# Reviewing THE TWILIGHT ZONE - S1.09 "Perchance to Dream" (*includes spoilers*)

Hi and welcome to Tengi Reviews The Twilight Zone. I'm Tengi and today's episode is Perchance to Dream. Perchance to Dream was written by Charles Beaumont and directed by Robert Florey. The plot, Edward Hall is on the verge of collapse when he seeks help from a psychiatrist.
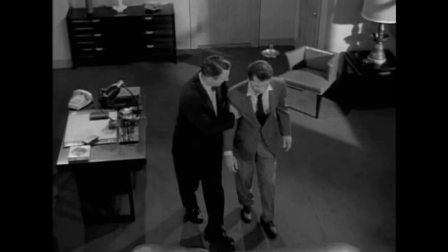Completely exhausted, possibly mentally unwell, he's a man with a heart condition who is afraid to sleep because in recurring nightmares,
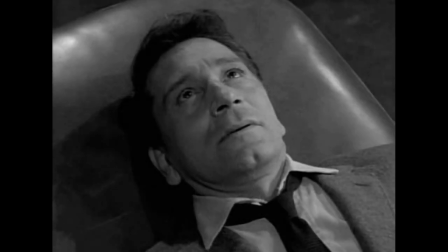a strange woman named Maya is trying to scare him to death.
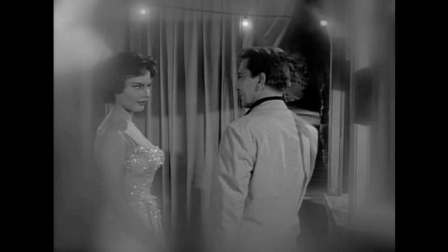Edward is convinced the dreams and the risk to his life are real, but can he tell reality from fantasy?
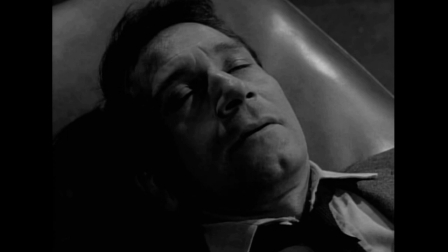And what will happen if he falls asleep again? Points of interest.
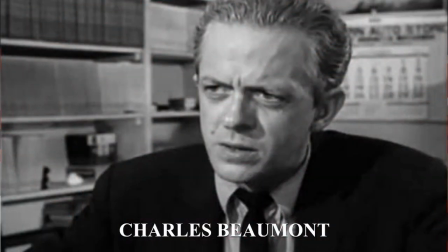This is the first episode written by someone other than Rod Serling.
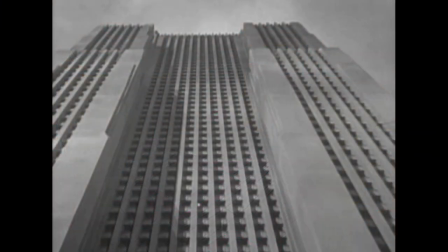Sensational opening shot of The Skyscraper. It's so cinematic.
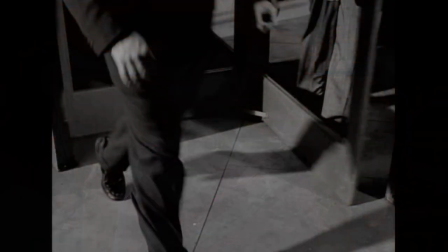Really great editing and photography here, especially the dizzying, revolving door shots. Once again, like the Twilight Zone precursor The Time Element,
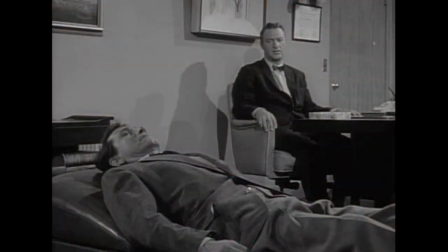this story features a man seeing a psychiatrist about dreams that seem too real, and the idea of dying in your dreams being a real death.
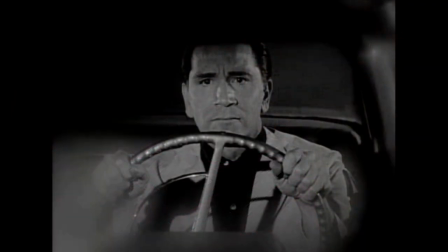Both present dreams as a kind of other world, no less real than our own and just as dangerous. The writing in this episode does have a different feel. It's still very much in keeping with the Twilight Zone style, but it's interesting to note the different flavour Beaumont brings to this.
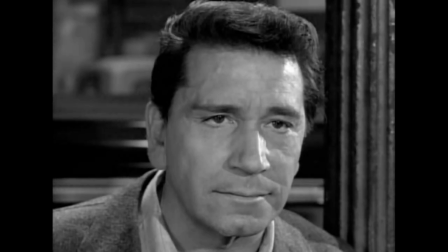Edward Hall is supposed to be 35 in this story. Now, this is a recurring thing with me. Have you noticed how much older people look for their age in films and TV shows of this era? I guess in this instance it works because he's supposed to be exhausted and unwell, but I suspect this is an issue we will return to as the series goes on.
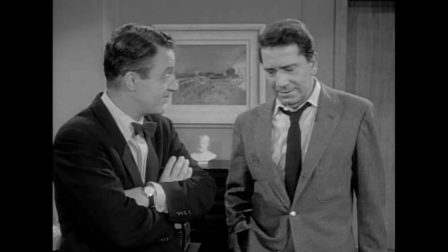Now, interesting side note. Edward refers to a case where a woman was killed by a psychopath hiding in the backseat of her car. This is a bit of folklore we've all heard, but I was curious if it was actually referring to a real crime. Wikipedia tells me the first recorded evidence of this story as urban legend turns up in 1968,
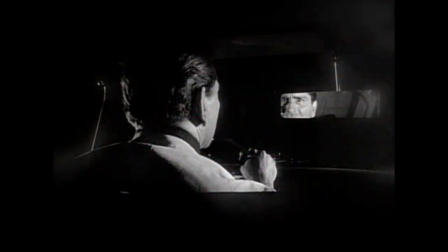and there is a suggestion that this Twilight Zone episode might be where the whole idea originated from. This has to be one of the most beautifully photographed Twilight Zone episodes we've seen so far. The imagery throughout is stunning. The dream sequences in the amusement park are genuinely nightmarish.
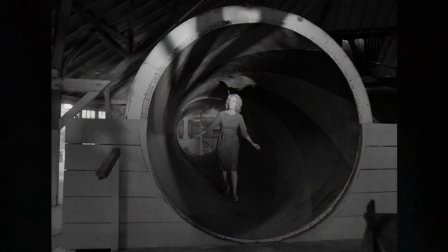This did remind me a bit of the film Carnival of Souls. Now, Robert Florey is notable for bringing the style of German expressionism to his film Murders in the Rue Morgue. and he brings the same sensibility to this episode. Look at this shot from the carnival.
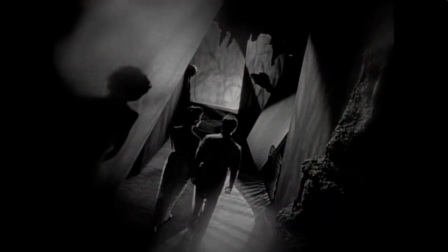It could be straight out of the cabinet of Dr. Caligari. Remarkable stuff and something I really did not expect to see in the Twilight Zone.
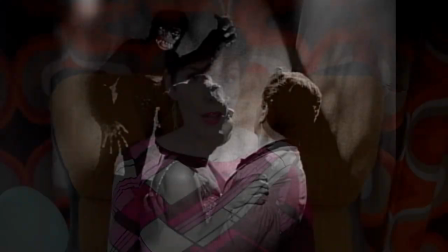And the recurring theme of scary monkeys in the amusement park. It does seem almost like a nod to Rue Morgue as well.
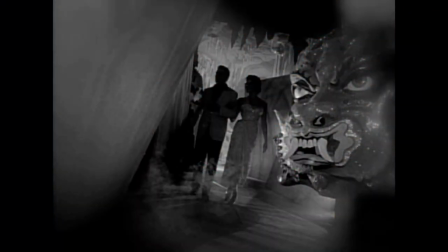I love the way Flory juxtaposes this wild expressionistic style
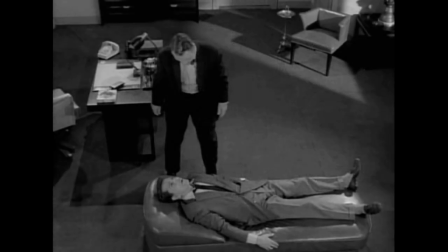with the streamlined modern look of the psychiatrist's office there's such a low-key realism in those scenes it's a really great way to distinguish the real world of the story from the dream world the back screen projection shots with the roller coaster are
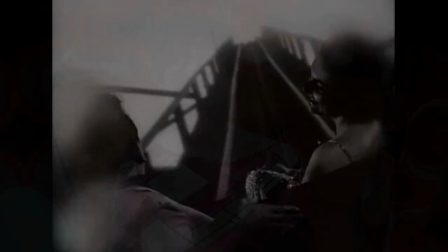so well done this is not something you get to say about back screen projection every day. It's really hard to do it as well as it's done here.
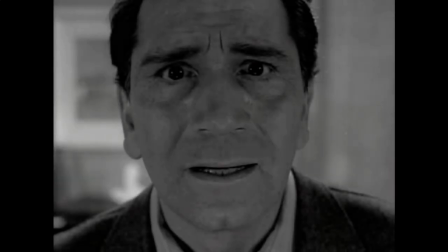Richard Conti plays Edward as very breathless and the way he keeps clutching his chest, clutching his heart with the backstory about his heart condition, it just adds so much tension to the story.